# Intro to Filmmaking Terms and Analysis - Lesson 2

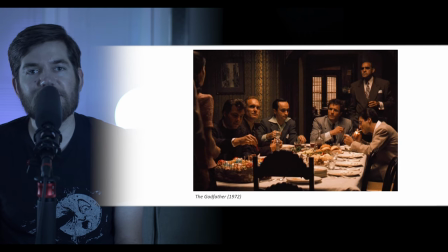28:52 So by looking at these subjects, what shot size are we looking at? If you could see where each subject's legs were, you'd probably see that this shot cuts off at about their knees. So hopefully you would mention that this is about a medium-long shot. It's not a long shot.
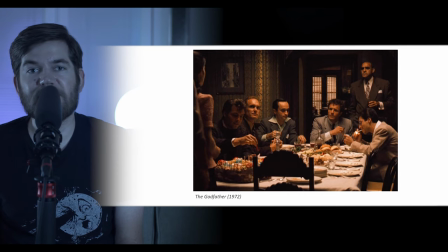29:09 No one would fit in this image from foot to head, but it's not a close-up either, and it's not a medium. So this would most easily be defined as a medium-long shot. Look at the mise-en-scene. What does this tell you about the class of people in this shot?
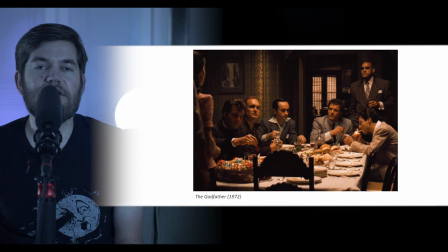29:27 Do they seem poor, middle class, or wealthy? The setting, the set dressing, the costumes, they all indicate that this is a powerful group of people, maybe a family or a group of friends. What about the camera angle? What's the camera angle of this shot?
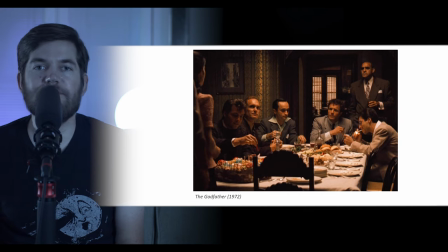29:43 So again, you probably want to just look at all of the subjects to get a general idea of the camera angle, and based on the fact that most of them are seated and the camera is level with their heads, you can call this an eye level shot. Next up we have an image from Annie Hall, a 1977 film.
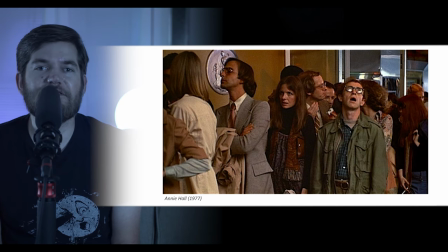30:03 What does the facial expression of the main actor tell you about his mood or his personality? Perhaps someone cut in line and he's annoyed or he doesn't want to see the movie that they're going to see.
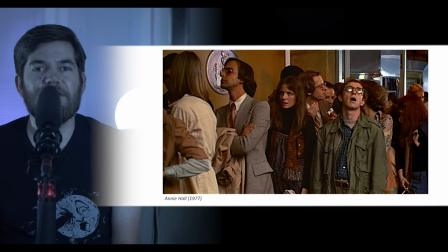30:16 Maybe the man behind him is saying something that he doesn't agree with. What about the facial expression on the female actor to his side? She looks annoyed, pissed off, like she can't stand being with him. You can analyze the costumes here, obviously. Body language, facial expression.
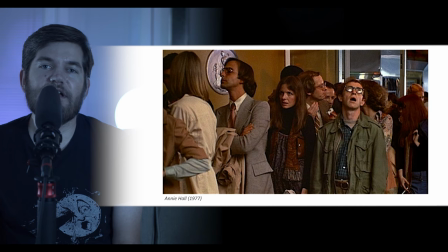30:36 What about camera? What type of shot is this? Well, looking at where it cuts off on the subject, this mainly cuts off on people's waists. So again, we're looking at a medium shot. Medium shots are great for emphasizing both body language and facial expression equally,
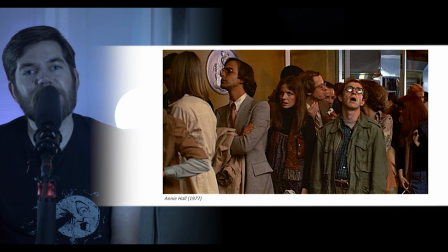30:51 and so the body language of the main actor and facial expression are both emphasized. Next up, we have a shot from Manhattan. What type of shot size are we looking at?
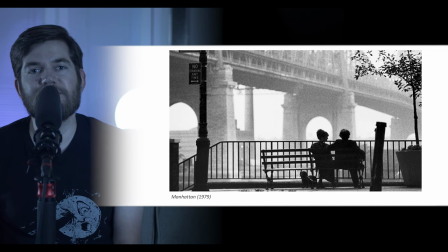31:02 If we see so much of this environment and see that the subjects are smaller in the frame, you guessed it, this is an extreme long shot. As far as angle is concerned there's no extreme high or low so we can refer to this as an eye level shot and we can't see much of the costumes
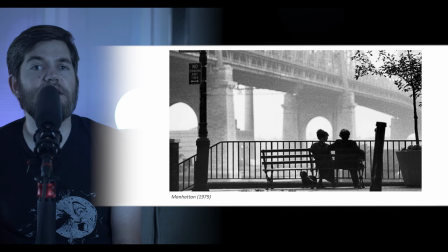31:19 body language or facial expressions because of the extreme long shot nature of the shot we're mainly focused on the environment while we listen to the audio of their conversation next up we have a shot from no country for old men this is a 2007 film we're looking at the villain of the movie?
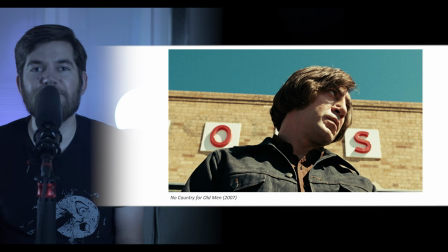31:38 What camera angle is the cinematographer using to emphasize the power and dangerous nature of this villain? You guessed it, it's a low angle. Hopefully you didn't say high angle. Remember, it's low angle because the camera is low, looking up at the subject.
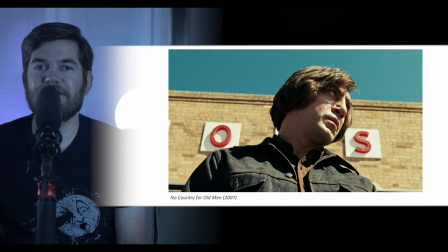31:55 The subject seems big and powerful, menacing and scary because of the angle of this camera. What size a shot as this. Hopefully you didn't say close-up. Remember, a close-up is mainly focusing on the actor's face, framing their face, but this shot doesn't just frame the actor's face. It cuts off at about mid-chest, so this would be a medium close-up. Next up we have a shot from Skyfall, a 2012 film.
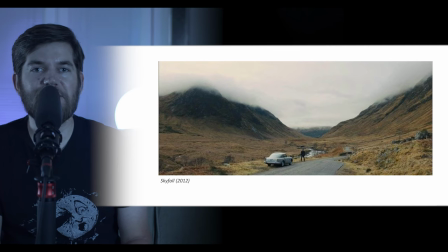32:21 What size is this shot size? You guessed it again, an extreme long shot. The subject is small, and we're mainly focused on the environment. The setting, when we're talking about mise-en-scene, is this outdoor environment in the mountains.
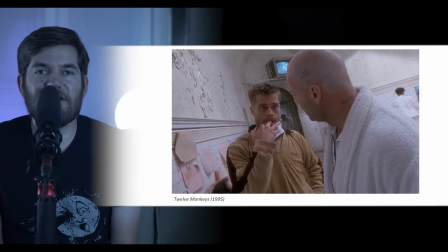32:36 Next up, we have a shot from Twelve Monkeys. This is a 1995 film. Here you can see that the characters are in an insane asylum, and this camera angle emphasizes their insanity. So again, which camera angle would you use to make your subject seem unhinged or off-kilter, unbalanced.
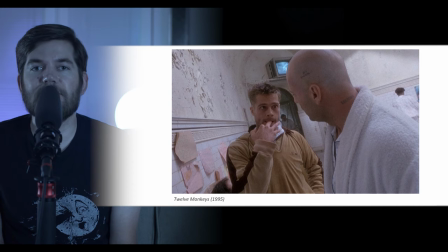32:56 Again, this camera angle can really emphasize the strangeness of a shot, and in this case, we are emphasizing the strangeness of both the environment and the character's psychologies, since they're in this insane asylum. This camera angle, hopefully you guessed it, is the Dutch angle, also known as the canted angle,
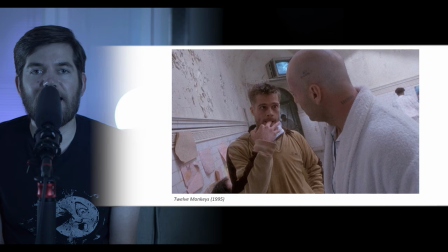33:16 is the camera angle that makes straight lines look diagonal so you can see the lines that normally would go straight across the hallway look like diagonal lines the lines of the television are diagonal in fact all
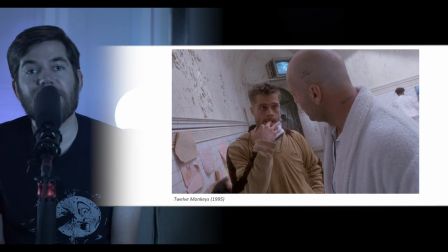33:31 of the lines in this shot are diagonal lines in the environment because the camera is rotated on the axis of the lens so we're still looking in the same direction but turning the body of the camera.
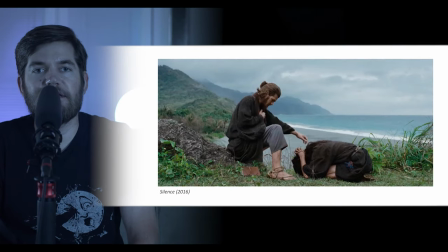33:45 Next up we have a shot from Silence. This is a 2016 film. What shot size are we looking at here? Since the characters are seated or kneeling, this shot size still captures the entire subject within the frame,
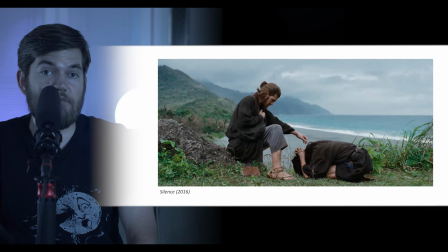34:01 but it's not so extreme that we can't see the subject very well. We see some facial expression and a lot of body language, so this would be a long shot. What camera angle are we viewing in this image? Hopefully you guessed eye level.
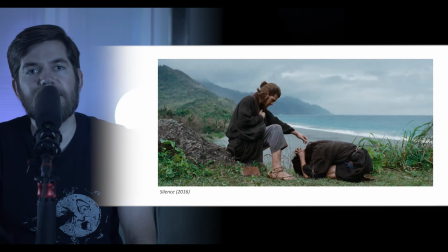34:20 There's not a lot of angle to this shot. It's balanced. It's neutral. It's letting the subject and the mise-en-scene convey the information less than the camera angle.
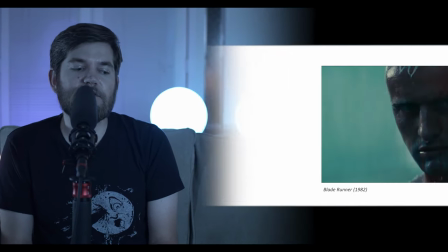34:31 Next up we have a shot from Blade Runner. This is a 1982 film.
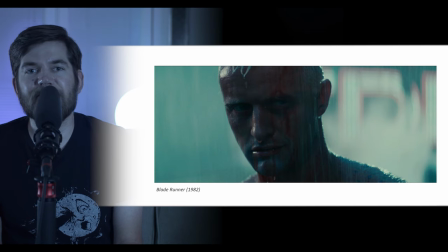34:36 what stands out to you about the mise-en-scene in this image? Facial expression stands out pretty prominently. Facial expression is emphasized in this shot,
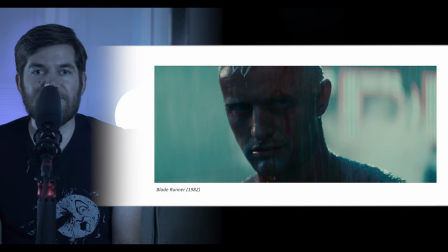34:49 so what shot size is the cinematographer choosing to use to emphasize the actor's powerful facial expression? Hopefully you guessed it, this is a close-up. It's framing the actor's face.
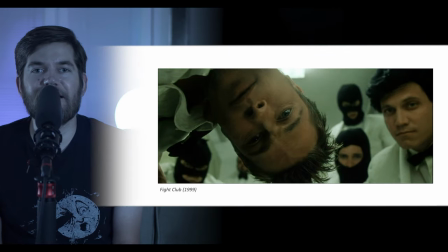35:03 Next up, we have a shot from Fight Club. This is a 1999 film. What camera angle are we looking at in this shot? I'll give you a hint. These characters have tackled and cornered an individual, and we're looking at them from the individual's point of view.
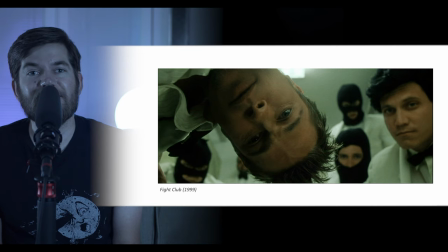35:21 We are on the ground looking up at them. So what kind of camera angle could you call this? Hopefully you guessed it, the worm's eye view. You could also call it an extreme low angle. We're on the ground looking up at the subject. Next up we have an image from Silence of the Lambs.
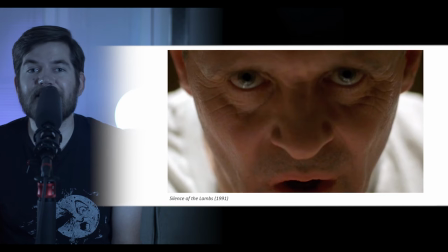35:42 This is a 1991 film. What shot size is being used here to really emphasize the actors facial expression specifically the actors eyes this is not a standard close-up we're not framing the entire face and
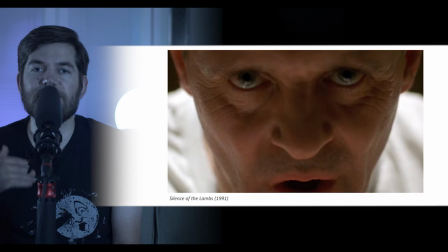35:59 remember a close-up is mainly going to start at the bottom of the head and end at the top of the head this is nearing an extreme close-up so you can refer to this image this shot as an extreme close-up next up we have an image from Dunkirk this is a 2017 film.
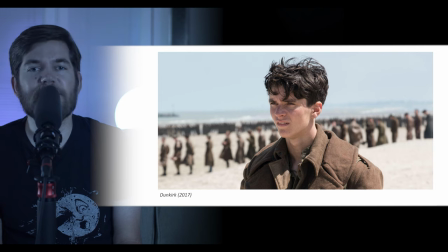36:17 Sticking with shot sizes, what shot size are we looking at? It's emphasizing a little bit of the actor's body language, but mainly his facial expression. It's starting mid-chest and going to the top of his head. What shot size would that be? Hopefully you guessed it, this is a medium close-up. Next up we have a shot from Kill Bill Volume 1.
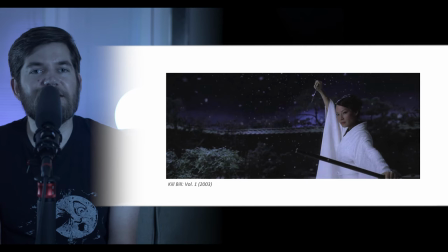36:37 This film is from 2003. What shot size would we refer to this as? This shot cuts off at the waist and ends above the actor's head, so we would call this a medium shot. Is there a camera angle to this shot? The character certainly seems powerful.
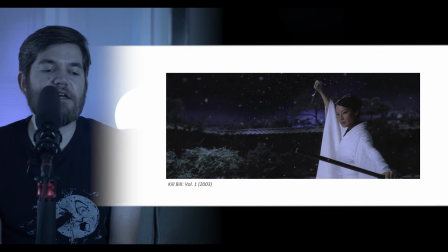36:55 Are we looking at her from eye level? I would say it's slightly low angle. We're looking up at the subject to make her seem a little bit more intimidating.